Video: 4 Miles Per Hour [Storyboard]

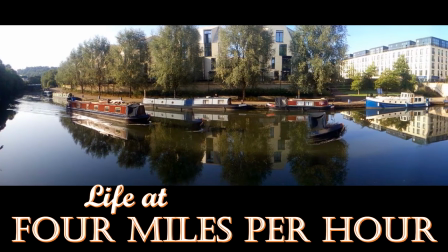0:00 This short film will provide a snapshot of life on a houseboat, specifically on the Kennet and Avon Canal near Bristol,
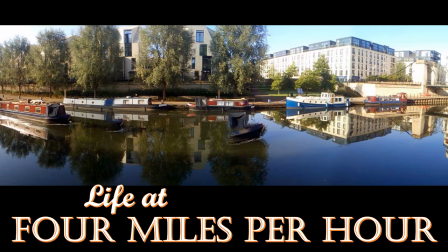0:08 where hundreds of boaters live without a permanent mooring, as so-called continuous cruisers.
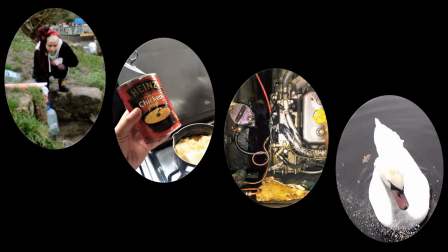0:17 The first half will be auto-ethnographic, using my own experience to analyse why people might choose this lifestyle,
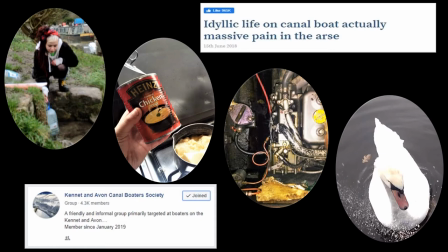0:23 what it really entails, and how you earn your place in the boating community, referring to Pierre Bourdieu's theories of cultural habitus.
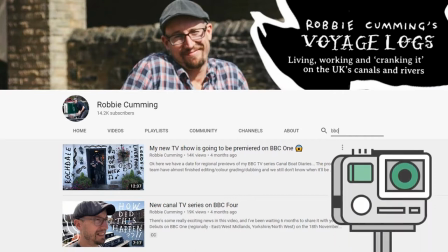0:35 Rich observational data will be collected through a vlog format, as seen on BBC documentary Canal Boat Diaries by former YouTuber Robbie Cumming.
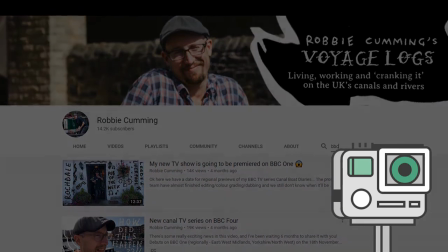0:44 I'll record candid footage of everyday life using the most portable kit, a GoPro and a smartphone, aided by various mounts, clips and tripods.
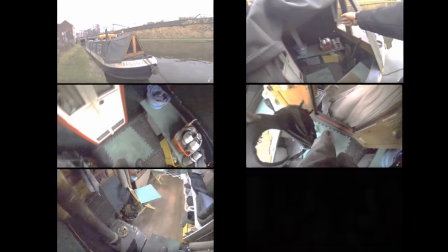0:53 A recorded voiceover will provide further context,
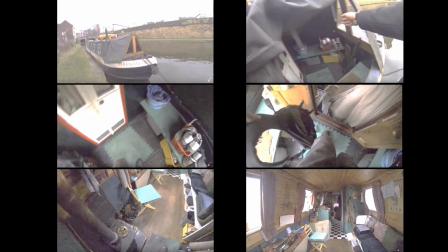0:56 attempting to remain factual and critical wherever possible, as part of a self-reflexive research process.
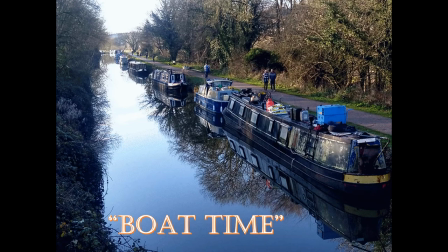1:06 One overarching theme is time, applying Ben Boll's anthropological studies on the temporal dimensions of life on board, by capturing the contrast between busy metropolitan mainstream society and the slow, unpredictable rhythm on the water.
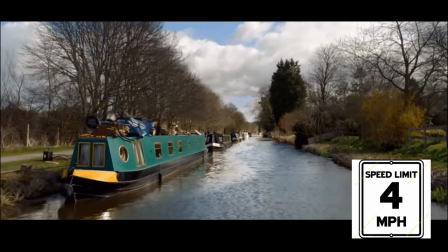1:23 Visually, this will be inspired by slow TV, which challenges fast-paced modern cinematography by taking extended real-time shots from a fixed position,
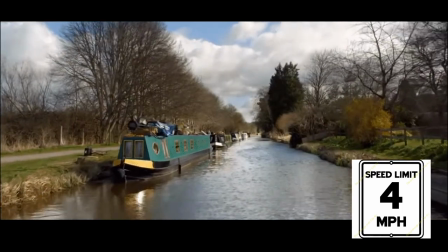1:32 for example on my boat while in motion, allowing maximum attention to minute detail.
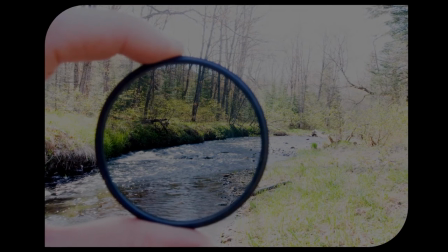1:39 Because this will take place outdoors, I'll use a neutral density filter to avoid overexposure and a windproof microphone fleece,
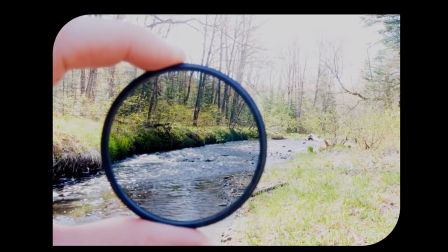1:47 although I would like to retain some natural sounds to replicate the sensory environment.
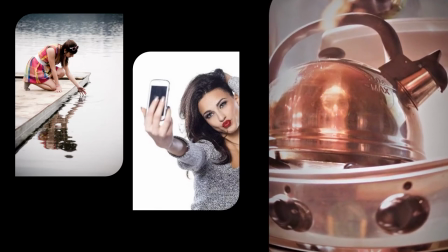1:58 Autoethnography has been called biased and narcissistic, the academic equivalent of a selfie, but I'd argue that it helps the audience empathise,
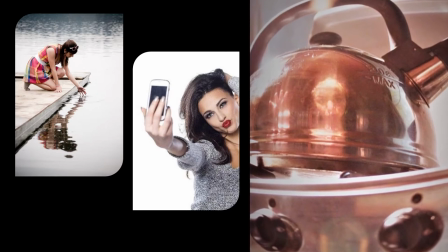2:06 and that truly understanding such obscure and evasive groups requires active involvement and
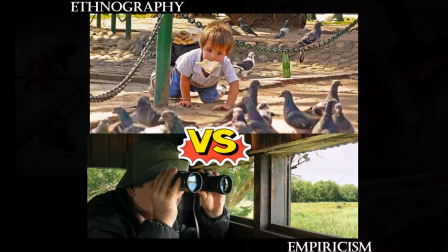2:12 qualitative anecdotal evidence which is less attainable through the empirical methods of traditional sociology. However, I will be careful not to assume that my feelings represent every Boch's, despite acknowledging practical parallels that bring us together.
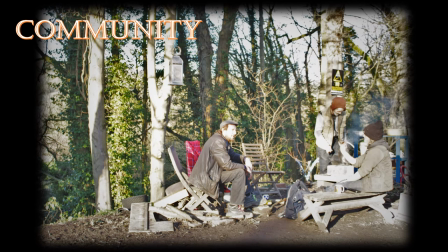2:31 The second half will take a participatory approach by involving the community in planning and production, with a focus on social dynamics, how boaters create a sense of belonging and their complex relationship with outsiders, including the state.
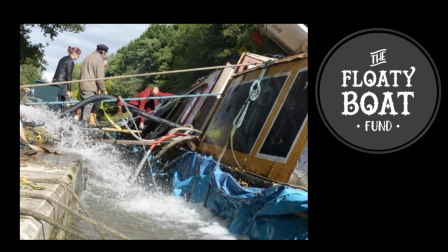2:48 Interviews will be conducted with members of a local group called the Floaty Boat Fund, which supports vulnerable boat dwellers that face sinking, eviction or legal dispute.
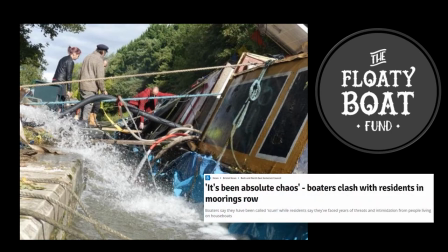2:57 My footage will therefore serve a double purpose of promoting their efforts and highlighting
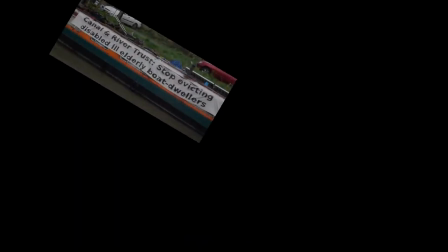3:02 difficulties that boaters have not only with nearby residents but with the Canal and River Trust,
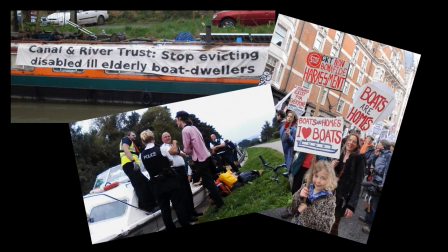3:07 which supposedly manages the British waterways, yet is often considered an intrusive and oppressive force on boaters' chosen lifestyles.
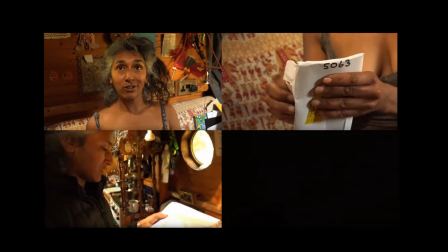3:19 With permission, these interviews will feature close-ups and shallow depth-of-field shots in order to emphasise emotions in body language and facial expressions,
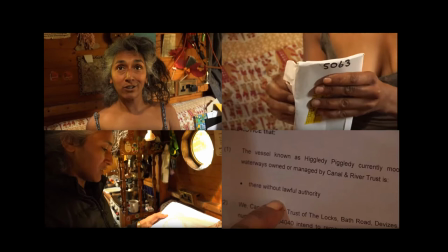3:28 as advised by the creator of Off the Cut, a mini-documentary about similar issues from 2016. I'll finish with footage of a regular music event showing how boaters form community through shared ritual in line with
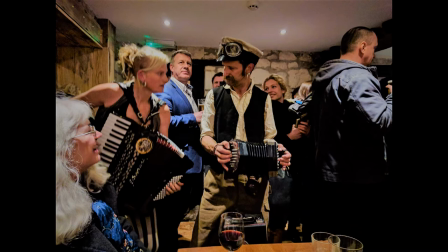3:43 Durkheim's theory of collective effervescence and also place their identity within a highly symbolic historical narrative.
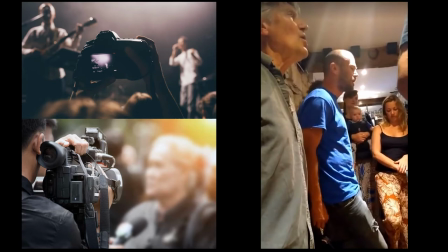3:52 This will combine handheld camera tracking techniques with waist level and over the shoulder shots to capture the lively, intimate atmosphere from multiple angles. However, this really depends on ethical considerations of dignity, privacy and confidentiality.